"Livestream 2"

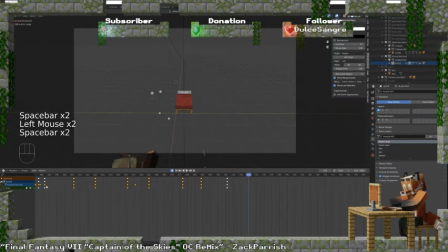Okay. So it should be stomp, stomp, stomp, stomp. Let's take all of these and pull back just a little bit more still.
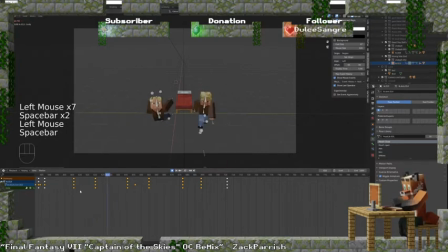Alright, so it should be pump, pump, pump. Thump, thump. Thump, thump, thump. Thump, thump, thump, thump. Okay. So now, let's go ahead, now that we have those in place, let's go ahead and try turning all of this back to
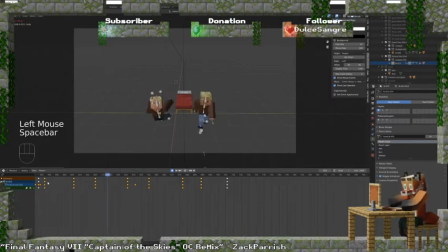Bezier spline curving. Yeah, I like that. Okay, good. That timing is perfect. I like that.
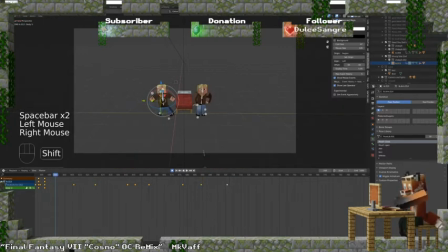All right, now we want these things to fall forward on this first stomp. And we're gonna do the left foot and actually have this head upward.
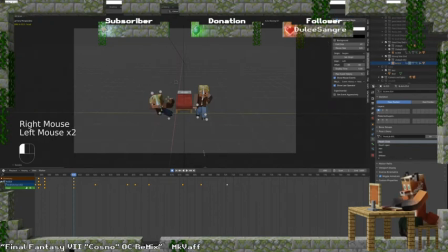And then stomp. And then have this be a other stomp.
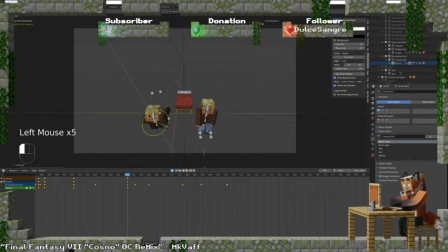Oh, I'm still on global, that's why. Local. Let's go to local. And lean off to the right. Okay. So base thunk thunk. Thunk thunk.
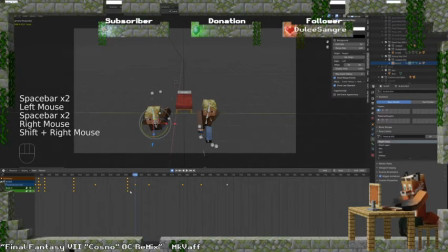Okay. What I think I should do. So I'll continue. What's happening here? Where's this one coming from? I don't remember that keyframe. Oh well.
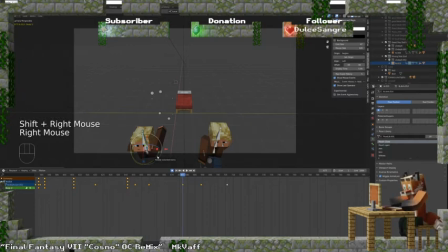I'm gonna wanna move this guy over to the other side. Rotate in the other direction. There we go. Have the head moving correctly.
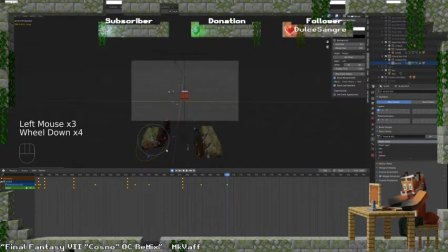And then the next one, even though we don't see it, we have to see the follow through of it. So we're gonna have to animate this thing, else the previous keyframe isn't going to look too good.
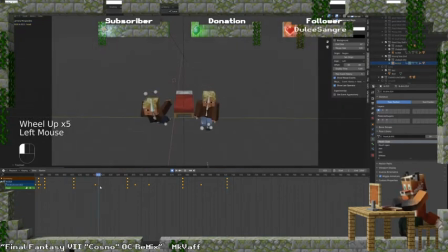So, thump, thump, thump, thump. Okay, so now, let's take all of these, and let's duplicate these. And move them over to their starting of their step.
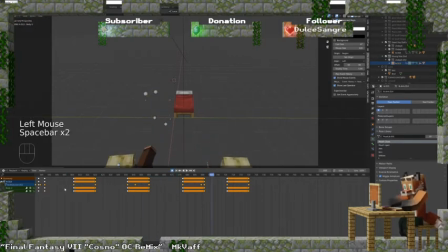Yeah, and that gives more weight to the drop of it. Hello, I'm Tired 3. Nice of you to join me. Well, join us, rather.
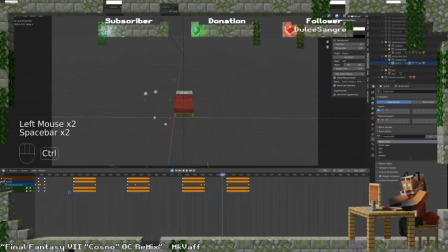All of us. There we go. Wop, wop, wop, wop. That gives more weight to the shoulders. Good. Now let's get those legs in there. Because I guess the legs are important. I guess.
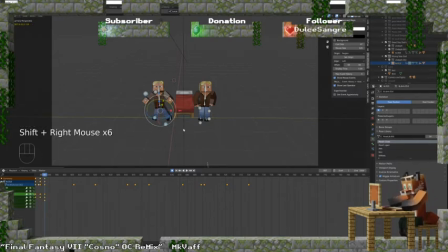And while we're at it, we'll add in the other keyframes too. For the other stuff. At this point. And what step is first? Okay, so it's the left foot first.
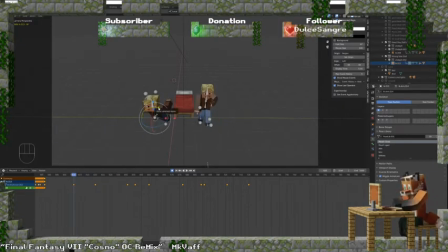Left foot first. And thump. Right there. And bring that foot up. And back. Thump. Yeah, there we go.